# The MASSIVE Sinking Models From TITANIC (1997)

Ladies and gentlemen, it's your friend Mike Brady from Motion Lighter Designs.
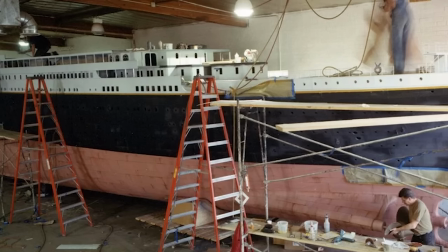3s
Now, on this channel, we've already looked at some of the incredible sets and models that went into James Cameron's Titanic film from 1997. The movie cleverly used a mix of huge-scale sets and beautifully detailed miniatures to recreate the ship's life and death.
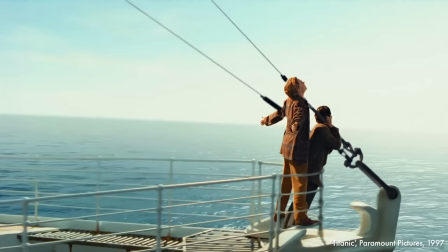18s
Now, this all culminated in what the crack visual effects team called the million-dollar shot, involving an enormous 45-foot-long model of the ship.
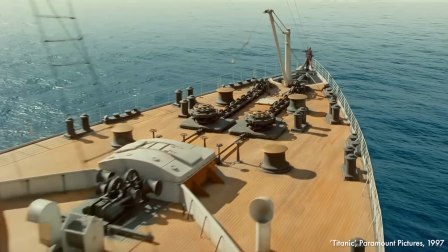27s
But that shot was easy work compared to the monumental task of shooting miniatures for the sinking sequences,
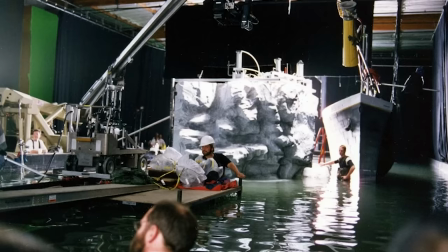32s
when Titanic has to go through various stages of destruction after meeting that fateful iceberg.
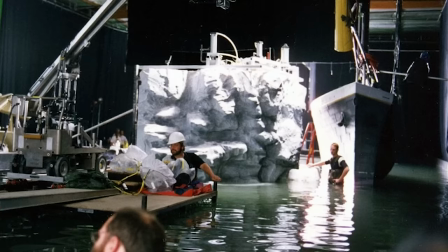37s
There are actually quite a few miniatures used for this, some you've probably seen in action before and others you probably haven't. Here is the remarkable story of the miniatures used for the sinking scenes from Titanic.
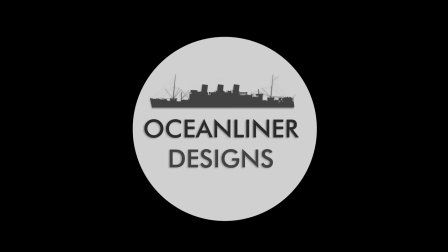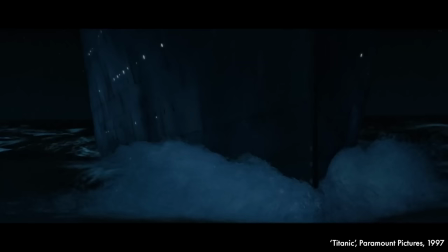55s
Today we'll look at four specific moments from the film and see how miniatures were used to bring those moments to life.
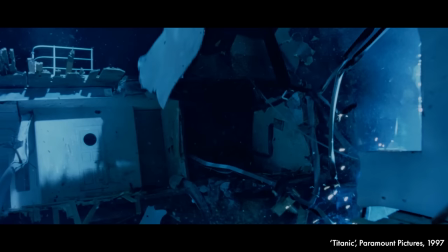61s
First, Titanic's impact with the iceberg, second, the ship's gradual sinking, third, the ship's break up and lastly the violent final plunge to the sea floor. James Cameron is a director known for pushing himself and his crew to the very limit in order to achieve technological brilliance in their films.
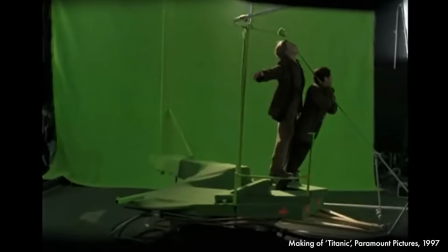80s
It meant that Titanic would harness cutting-edge visual effects technology from the late 1990s to make the ship look absolutely real.
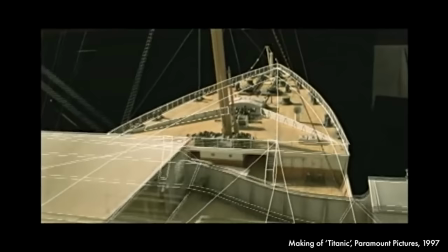87s
But because the technology was in its infancy, Cameron and his team would have to also rely on tried-and-true cinema techniques for many of the shots.
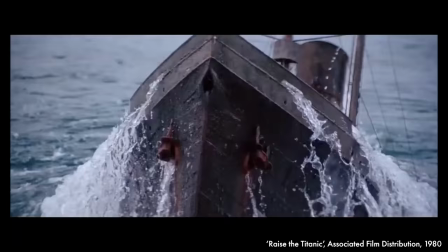95s
Miniatures have been used in Titanic movies for over a century, but they've been fairly unconvincing.
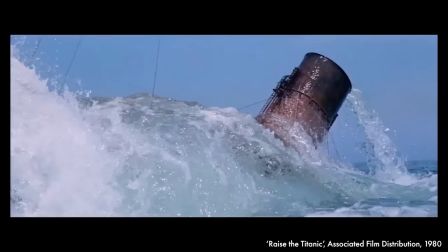100s
Usually too small and shot in real water, the audience can tell what they're seeing is a miniature.
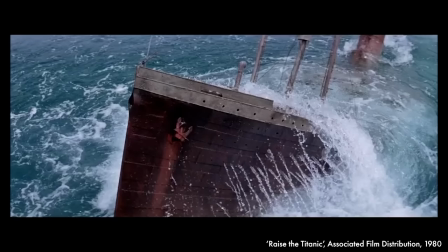106s
This is true of most movies from the 40s through to the 70s if they ever involve water.
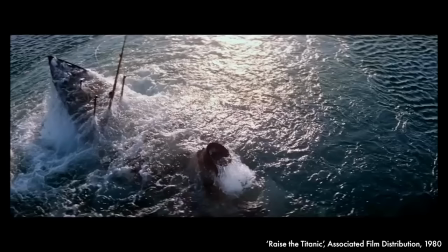110s
Shot at a high frame rate and slowed right down, the water droplets and effects are just too big to seem real.
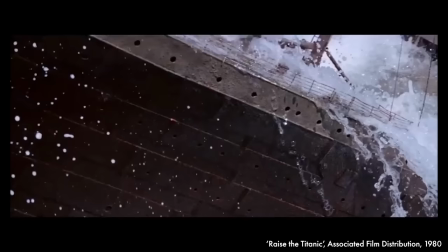116s
Cameron and his VFX team had a monumental task ahead,
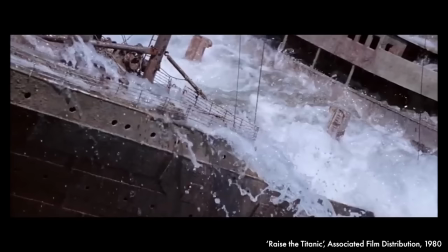119s
to avoid making their film look like a 50s B-movie by improving on those classic Hollywood techniques and implementing liberal usage of computer-generated effects to sell the whole thing. If it sounds easy, it certainly wasn't. First, the team had to figure out how to depict probably the most iconic moment from Titanic sinking, as when the Titanic first strikes the iceberg.
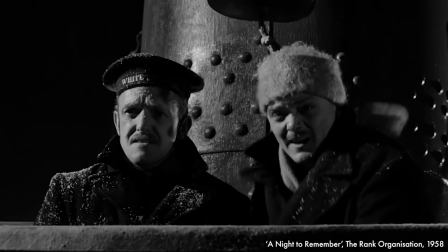141s
This fateful encounter had been portrayed dozens of times before on the big screen and on TV,
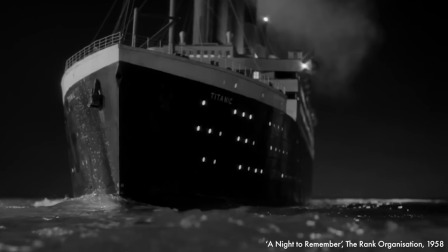146s
and always in the same way, with vague suggestions of a collision or with stock footage of an iceberg tinted to make it look like night time.
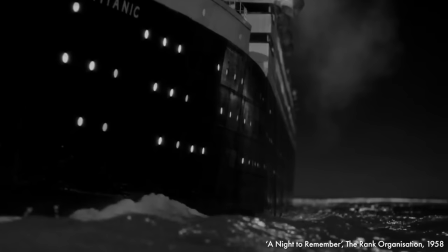153s
1997's Titanic had to be the most convincing depiction of the encounter yet,
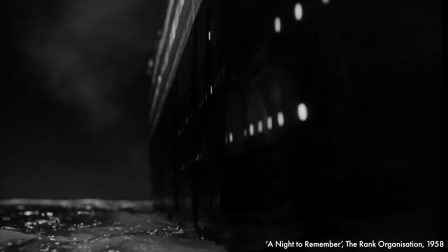157s
and pretty early on the team realised that bigger miniatures were the best way to shoot action scenes because they scaled well against actual water.
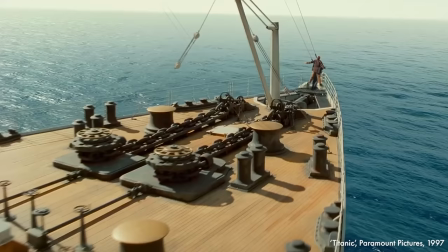164s
For the million dollar shot, the model didn't need to be that big.
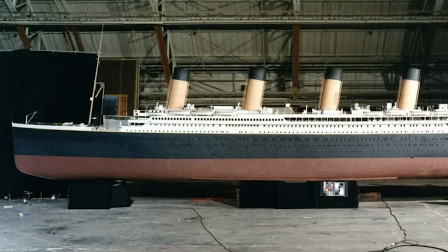168s
Yes, it was 45 feet long, but that was just for the purposes of getting realistic details onto it and lighting effects that would look realistic.
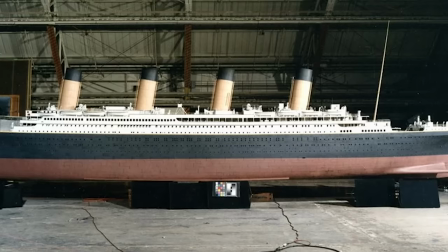175s
It wasn't big enough to shoot in a real water tank, though. Even at 45 feet in length, the water wouldn't be scaled correctly and it'd look fake like in the old Titanic movies.
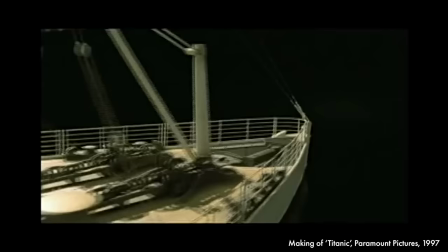183s
Instead, for the hero shot in the film, the 45 foot long model was put onto a digital ocean which was made up entirely of computer-generated visual effects composited onto each other.
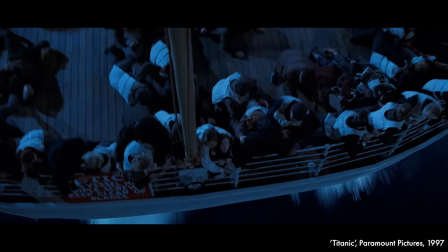193s
The team couldn't do this for the sinking scenes, though. Titanic would need to interact with the water as it slipped beneath the waves and the computer graphics weren't advanced enough to fake it.
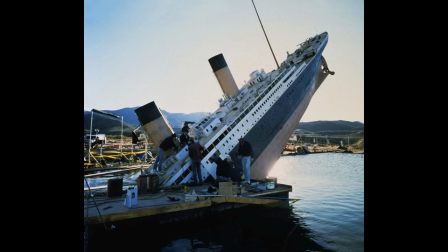202s
The miniatures for the sinking scenes would need to be shot in water tanks, and because they would be in real water, they would need to be big. Really, really big. Now, before we go on, I just have to tell you about a great documentary that I've been watching from today's sponsor, MagellanTV. Now, see, back in the 1960s, when the SS France, one of the greatest ocean liners ever built, was completed,
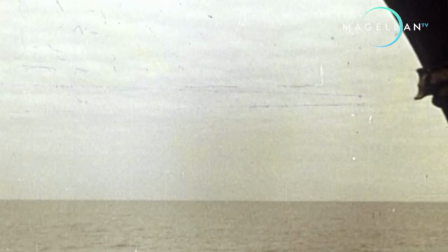224s
she was the absolute pride of her nation. An incredible ocean liner for the modern age.
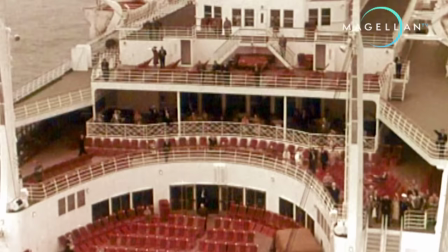229s
She served for years with French Line and found a second life as the cruise ship Norway.
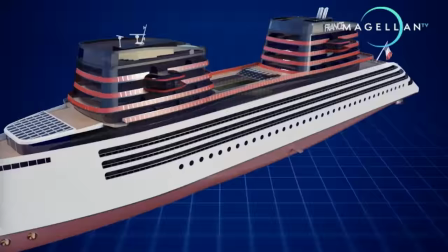234s
But did you know there is actually a plan in place to design and build a new France for the 21st century?
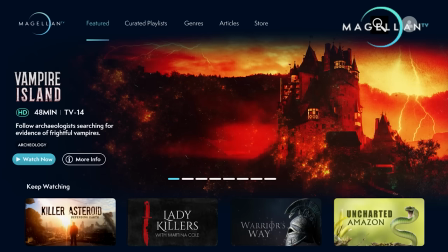240s
Well I didn't, but on MagellanTV I found an amazing documentary about the ship. MagellanTV is a hidden jewel among streaming services, jammed full of brilliant and informative documentaries.